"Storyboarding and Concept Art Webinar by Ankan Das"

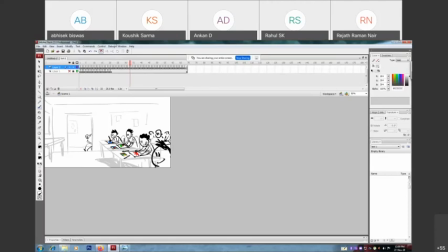Okay, competition is still going on. So what happened over here? Their stuff is good. Carry on. Very good. Oh no.
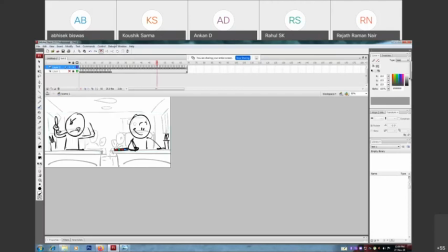Oh, why do I get this red color? Idea. Whatever.
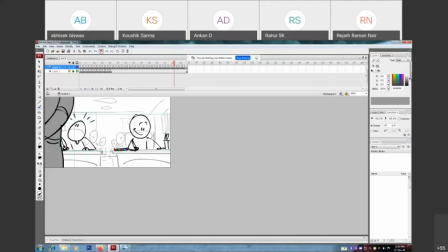Okay. Hey, make it good.
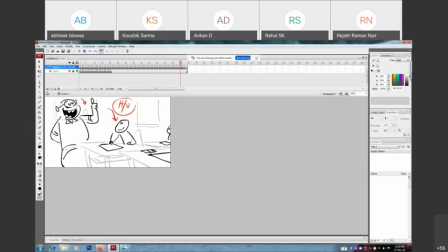because if it's good, then you will get a reward. Huh? Oh yes. Get back to work then.
See? So this is how you can narrate this story in different way.
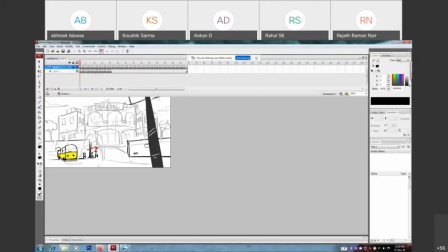So I already have explained two ways to, you know, like two different storytelling. One is here,
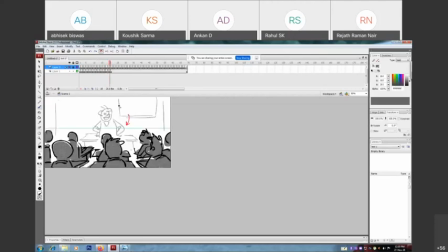boring, robotic, no fun, no engaging at all, even though it meets all the story needs.
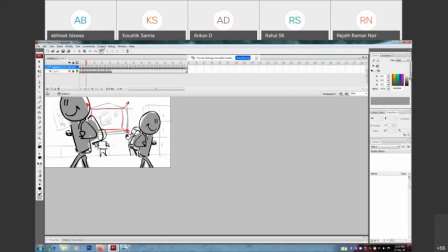And another one is here, okay, where it's fun to watch, much more information is there,
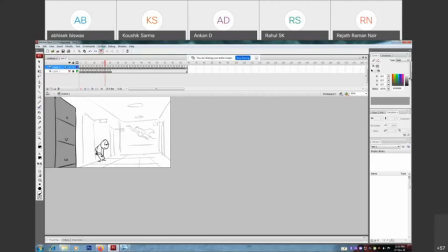it's engaging, people loves to see their activities, okay, it's funny, totally feeling of the school is there, okay, this naughtiness,
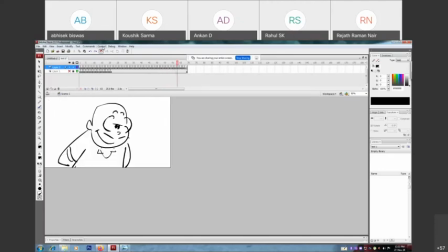these things. So here's the thing, this is how you can, you know, make your storytelling more stronger, more appealing and more engaging.
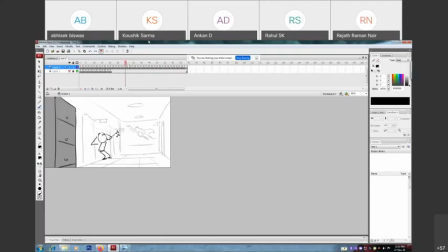So some of the thing that I would like to say, before you start your story, always, you know, always read the script at least 3 to 4 times, every sequence,
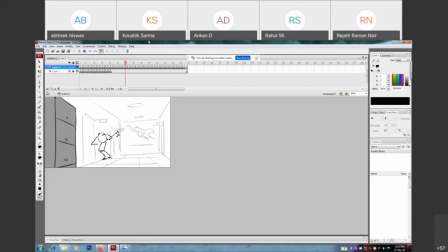you know, every like every lines, every dialogue, so you can understand the flow of the story. Sometimes, okay, your creativity is way better than script, so don't hesitate. If you need certain changes into script, change it, okay.
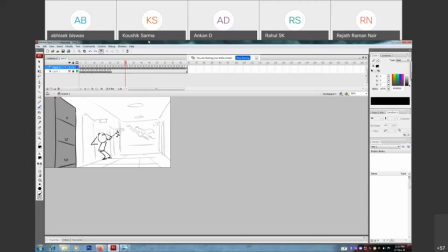Even I'm also doing this, okay, because I know the story works in that way, okay, and it looks good, it will looks good, okay, and this is the need of the story. But before that, as you are I'm not telling you the fresher, but you don't have such
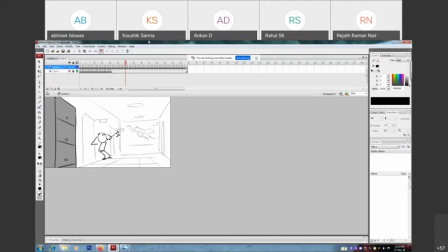experience, you know, to understand the story so deeply, so always go for your senior, your supervisor or your director, ask them like, sir, can we do it in that way also, or if we are gonna change this line or this dialogue into this, so what do you think,
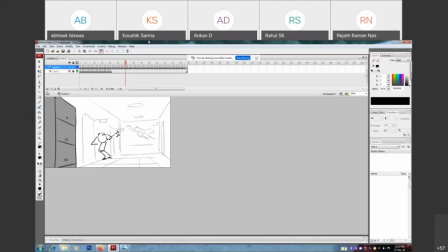if it's gonna work or not.